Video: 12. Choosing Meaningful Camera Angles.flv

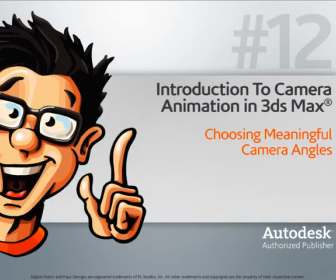In this lesson, we'll go more in depth in how we should choose our camera angles.
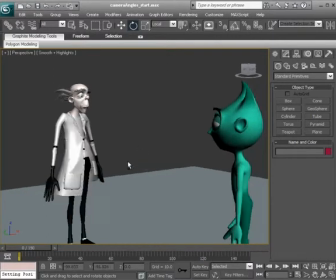Now, before we get right into our scene and start to angle our cameras, we need to first understand what type of impression we're trying to make in our scene.
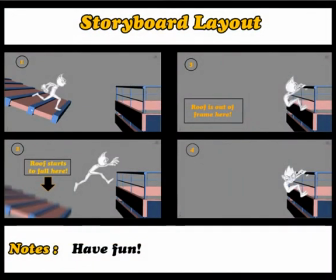It's a good idea to set up storyboards, just really rough sketches. They don't have to be the best drawings at all.
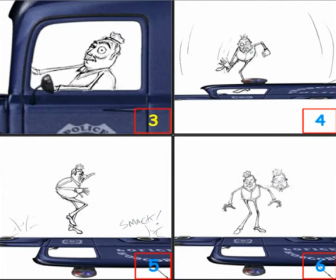They just need to convey the impression we're trying to make on the audience.
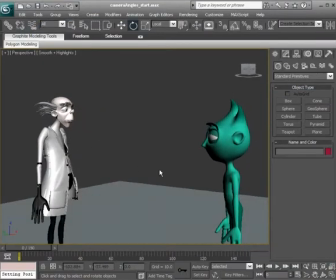All right, so what we have in this scene, again, is our mad scientist and his minion.
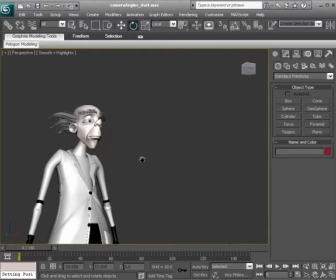And what we're going to do is use a few camera angles to create the impression that this
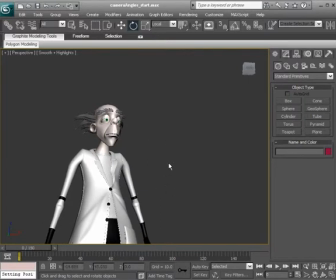mad scientist is very demanding. He's the boss in charge.
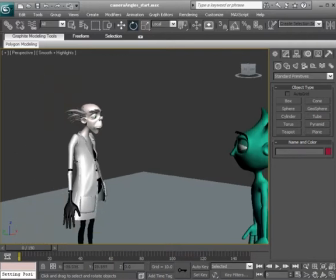He's sinister, no one to play around with.
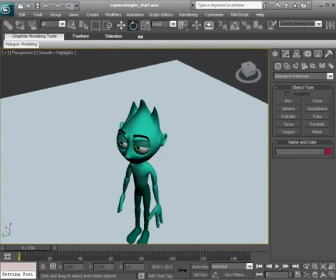And we'll have the minion appear to be innocent and somewhat hurt by the correction he's getting from the mad scientist.
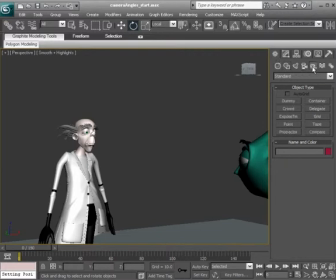So let's head over to the Create panel and create a free camera.
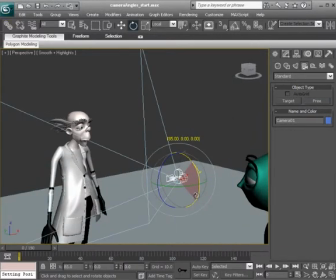And again, with Angle Snap, I'll go ahead and just rotate this up 90 degrees.
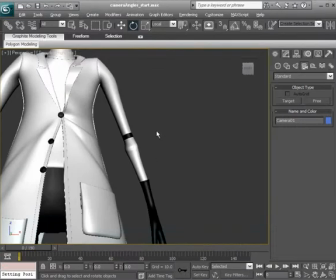We'll head over to Viewport Configurations and set our 2-panel layout and set our shot camera on the left side.
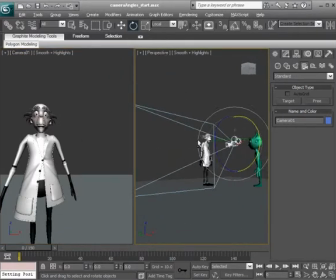Okay, so by angling our camera upward
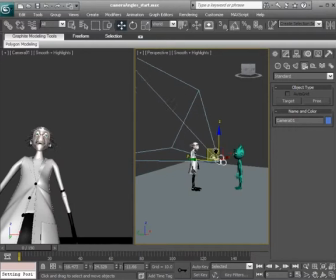as it moves down, we create the illusion of
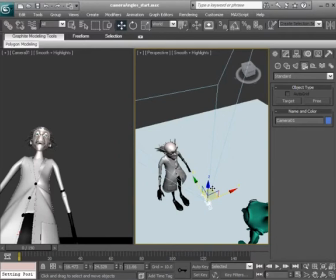this mad scientist really being in charge and somewhat sinister.
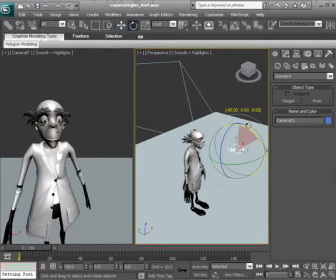If we were to face it the opposite direction where it's pointing downward and moving up,
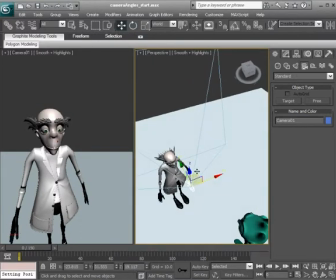now he looks like a humble guy, someone that's really friendly.
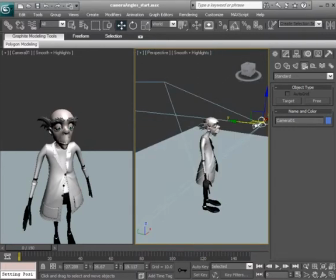So that's the psychology around the camera angles that we choose.
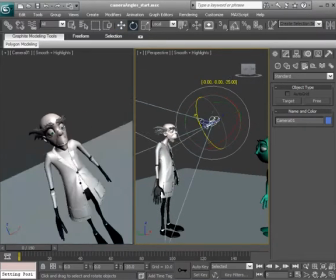We can even add some rotation to create a different emotion in our camera angle. By adding a slant, maybe there's more to this scientist than meets the eye. So those are some things we want to consider.
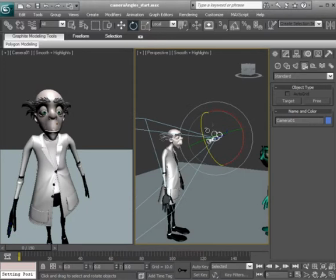And there's a lot more we can discuss, but being that this is just an introduction to camera animation course, we'll go ahead and leave it at that.
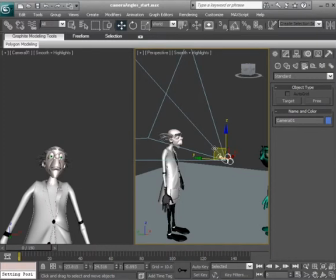But let's say we go ahead and create this now. So I'm going to turn on the show frames or save frames to make sure that we have a good angle of our scientist.
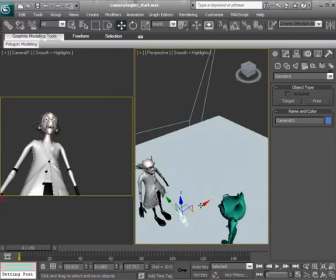I'll kind of capture a front 3/4 view from the bottom looking up.
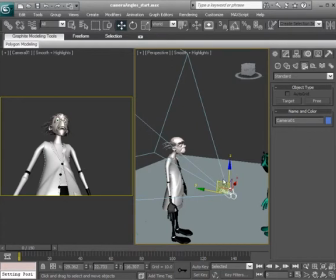And again, this creates this towering illusion.
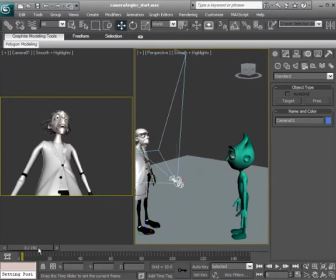All right, so he's talking to the to his minion, and when we are working on camera cuts, again, we don't want to cross over that invisible line, but at the same time, we just need to have our shot length be what is necessary
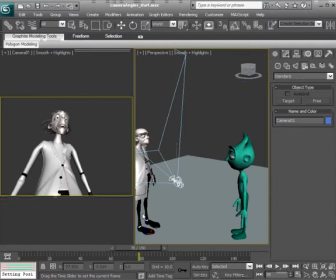to get the point across. Once that point is received, then we want to go ahead and switch to a different camera angle. So let's say the mad scientist is doing a dialogue for about 80 frames or so. We can go ahead and turn on auto key, check our key filters, making sure we can key in rotation and position.
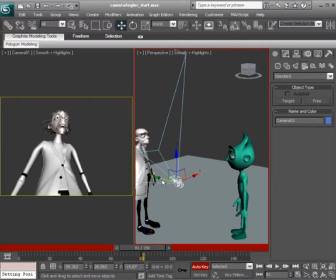And on frame 80, I'll go ahead and set a key. And on 81, let's go ahead and bring the attention to the other character.
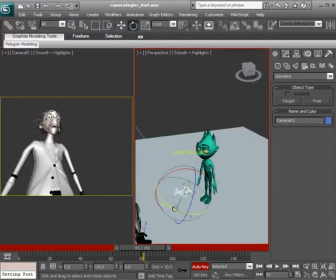We'll go ahead and just rotate the camera around,
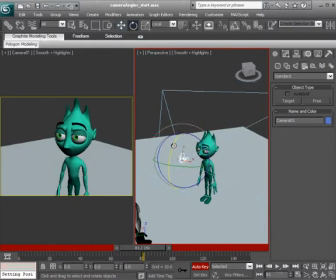bring it up, and already we have that feeling of this character being minor or really being put down.
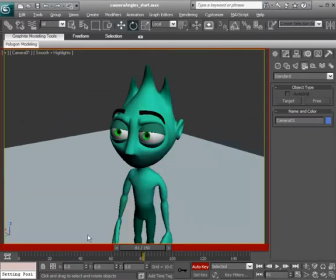So if we were to go ahead and focus on this now, as we switch between the two,
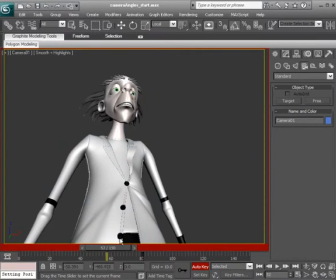we really get that feeling of a towering figure and a more innocent figure.
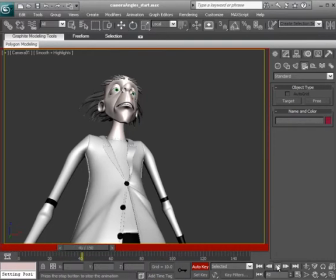So if we were to even hit play, maybe he's saying, oh, you didn't do too good of a job,
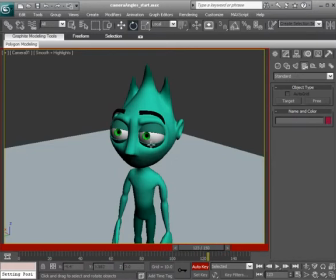and at this point, if we had this character animated, maybe he would turn his head to the side
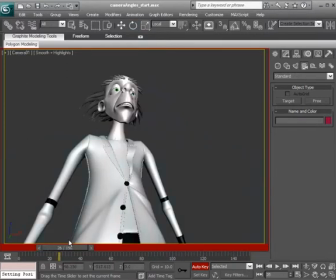and really put himself down. So again, those are some things we want to consider.
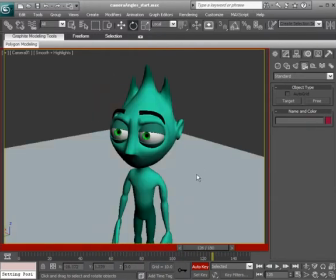And again, storyboards are definitely helpful and should be done before you even get in 3D and do this process. Let's go ahead and take a look at another example. This time a diagram when choosing camera angles for a building.
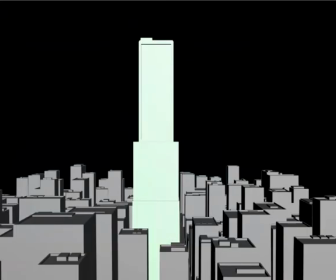So I'll go ahead and pause the video and bring that up. All right, here we have it. And when choosing camera angles when it comes to framing buildings, we're really dealing with linear perspective. And what we want to keep in mind here, the main thing is that we want a sense of dimensionality.
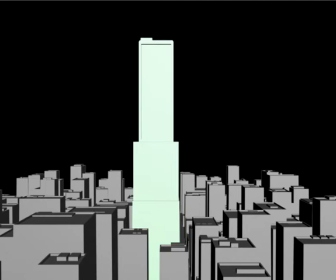If we're focusing on the front part of a building,
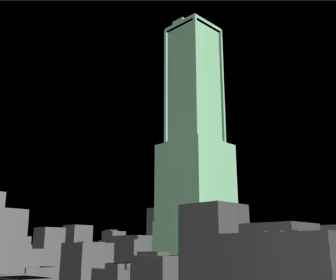maybe shift the camera around slightly so we see a three-quarter view, so we have a feeling of not only the front of the building, but some of the side and either top or bottom
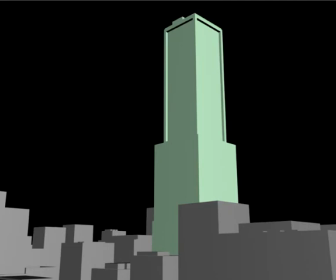of that object or of what is being framed up, just so we have that feeling of depth in our scene. If we just focus on that front view, we lose that feeling of depth.
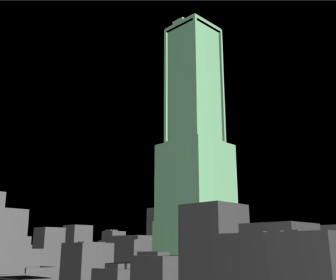So we create a greater effect by just angling our camera to see a three-quarter view of the subject. All right, so with that said, we're going to go ahead and take a look at a few other examples of camera angles and of
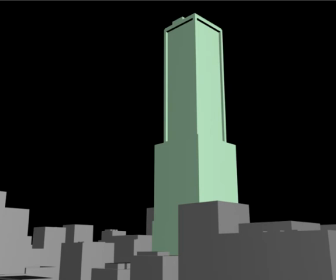basically making sure that our composition is one that will be received by the audience the way we'd expect it to be received.